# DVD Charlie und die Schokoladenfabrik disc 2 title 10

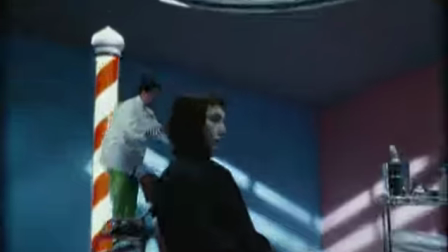[4:31]
Willy Wonka seems to be somewhat vain in the way he dresses,
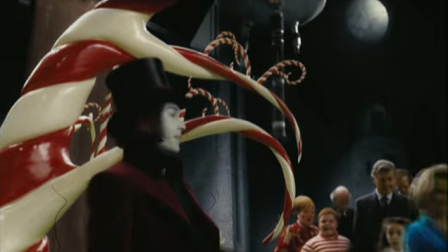[4:36]
so there was a certain kind of particular quality to him that we wanted to do. He's a magic personage.
I'm sorry, I was having a flashback.
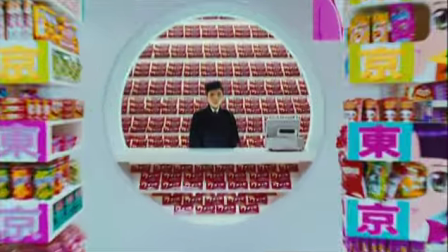[4:46]
There are many sets and many costumes, but they all have a
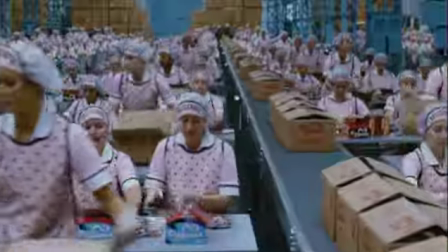[4:51]
distinctive look that Tim and Alex and Gabriella figure out.
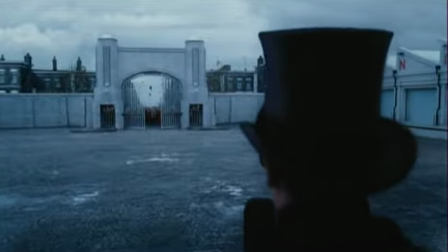[4:56] I'm closing my chocolate factory forever. I'm sorry.
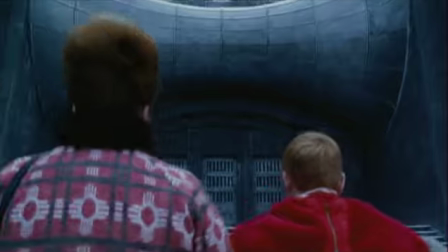[5:00]
One of the things that we wanted to do was contrast the exterior factory, the town, black and white color scheme.
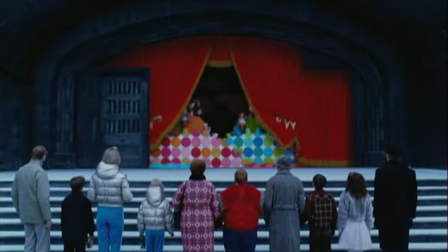[5:09]
You remember in The Wizard of Oz when it's like black and white and then you go into color. It's an amazing moment.
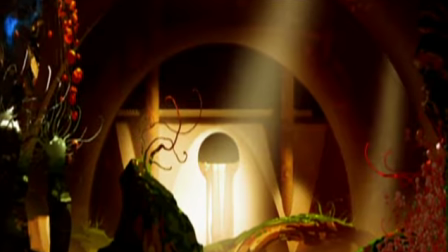[5:18]
The chocolate room is amazing.
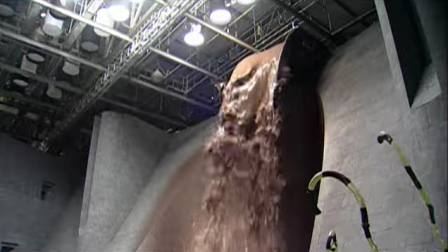[5:21]
The first thing I remember is the chocolate river and the waterfall just thundering the whole time, and it was so thick and gloopy.
Do be careful, my dear children. Don't lose your heads.
Well, the first thing that hit me when I went into the chocolate one was the vastness of it.
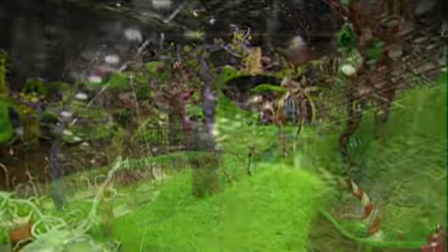[5:38]
We built the chocolate waterfall river set on the James Bond stage.
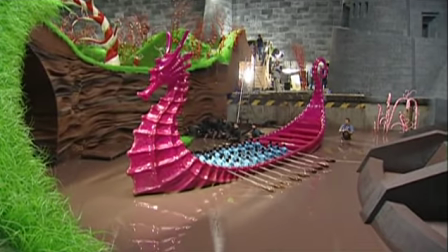[5:43]
I'm sure visitors that thought, what kind of a James Bond movie is this?
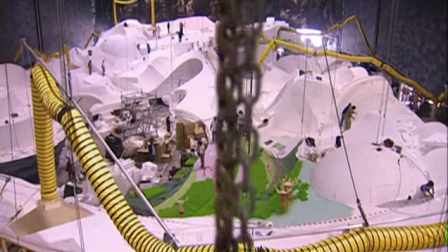[5:47]
This set is almost all made of foam blocks built up on wooden platforms, but the entire surface is foam.
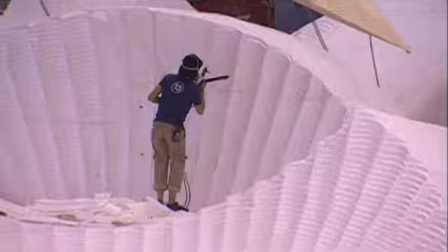[5:54]
It's as if we were inside a giant ice cream tub where machines can scoop out spherical dish spaces,
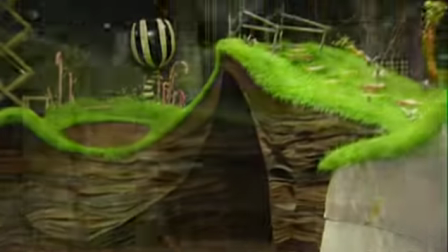[6:01]
and there we'd reveal chocolate. It was so cool, this huge chocolate river and these big candy trees with lollipops on them.
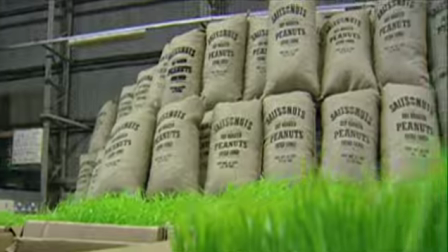[6:11]
We actually have a confectioner who's making sugar grass. We'll be able to go in close and see the kids pluck it and eat it.
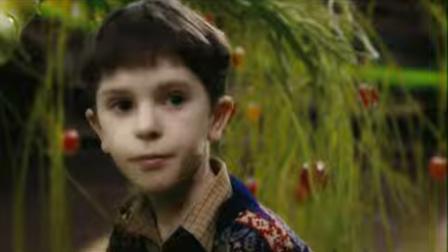[6:18]
Chocolate room, I got to eat this big mushroom. It was a marshmallow tree, I think. Lots of cream and it dripped down my face, but it was fun to do, yeah.
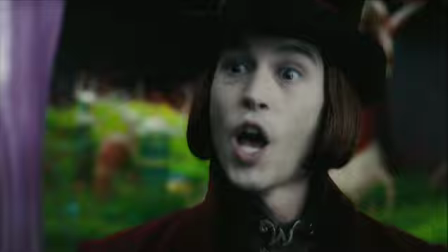[6:29] Ew.
When Wonka takes them through the Chocolate River ride and through the tunnels, you, as the audience, are going along with the kids, unsure where he's going to stop. The factory itself is like walking through Wonka's brain.
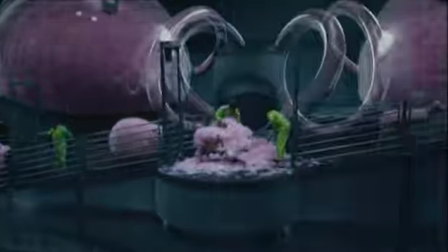[6:43]
Complicated, strange, fun, disturbing, outrageous, you know.
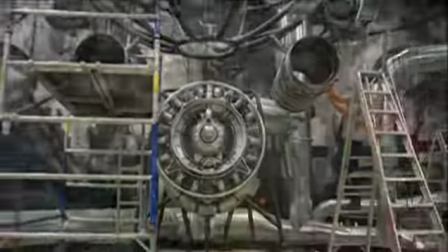[6:53]
Without really knowing what the machines were going to look like, we grabbed piles of junk from the aeronautic industry, old jet engines and things like that.
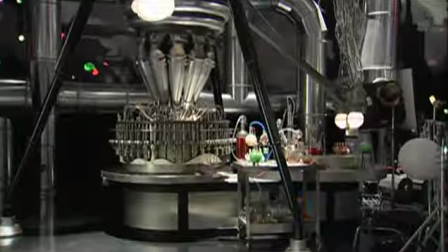[7:01]
We started picking things out of the piles and assembling the machines to just basically fit the kind of profile of what we wanted them to do.
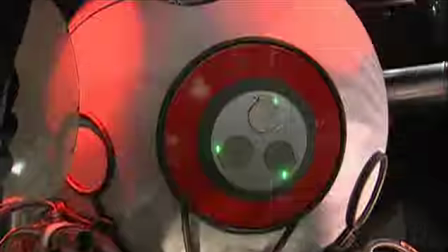[7:08]
We never really had construction drawings. We only had the vaguest idea of how it would all go together.
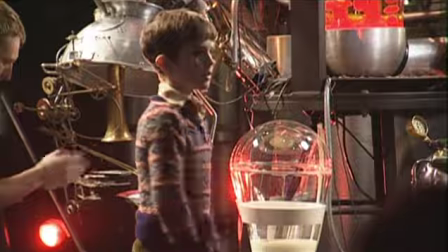[7:14]
Really nobody, including my own team, knew what that set was going to look like until about 2 weeks before shooting.
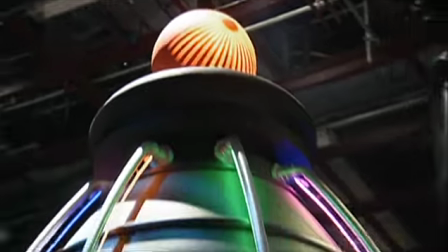[7:20]
I like this room because it's more high-tech. You just want to know what's in the machines and what's making everything happen.
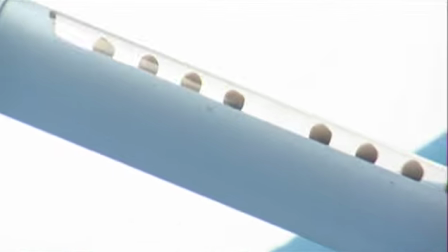[7:31]
The nut room feels more like a hospital. It's got this very repetitive plastic finish, sterile colors.
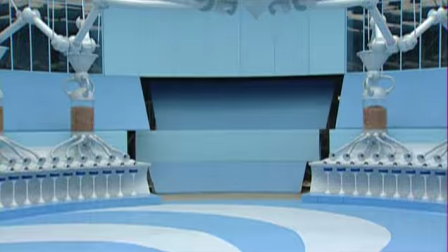[7:37]
Turns out that most of the sets in the factory have fully enclosed the action. You went into the set and that was the full environment on each of the sets,
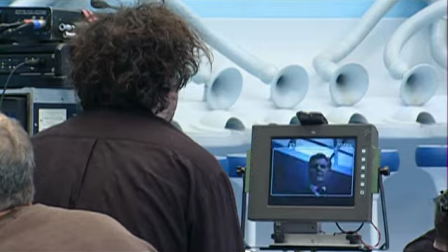[7:46]
so that was great, which I loved too because it meant less visitors on the set.
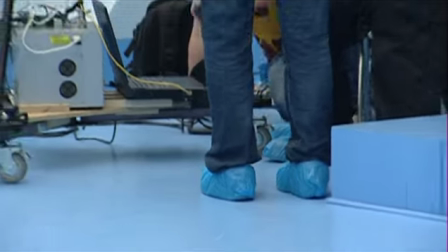[7:50]
And the other thing about these sets is that they're a pain for all the crews because you always have to wear boots so that you don't damage the floor, and that keeps even more people out of the set, and Tim, I think, likes the fact that he has a lot more privacy.
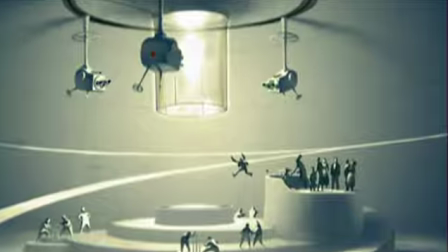[8:04]
The TV room is actually the first set we really conceptualized that Tim liked, and it was really straight from the book.
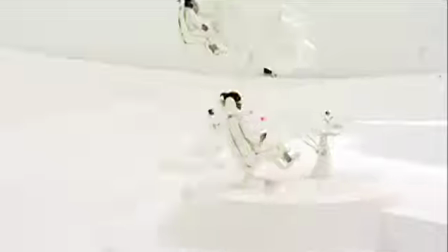[8:12]
The thing that this set is great for is showing the scale of the Oompa Loompas, and this little prop that I particularly like is a Wonka Oompa telephone, so that you have both scales.
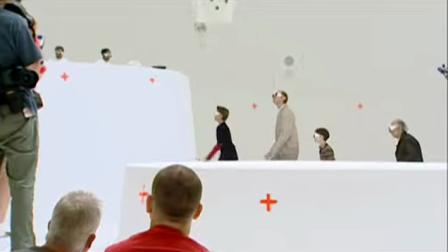[8:23]
First off, Acoustics in there were fantastic.
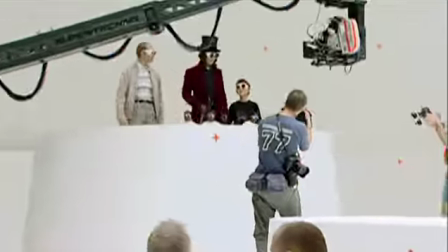[8:25]
You could stand on one side of the room and whisper to someone, and someone on the far side of the set would say, "Pardon?"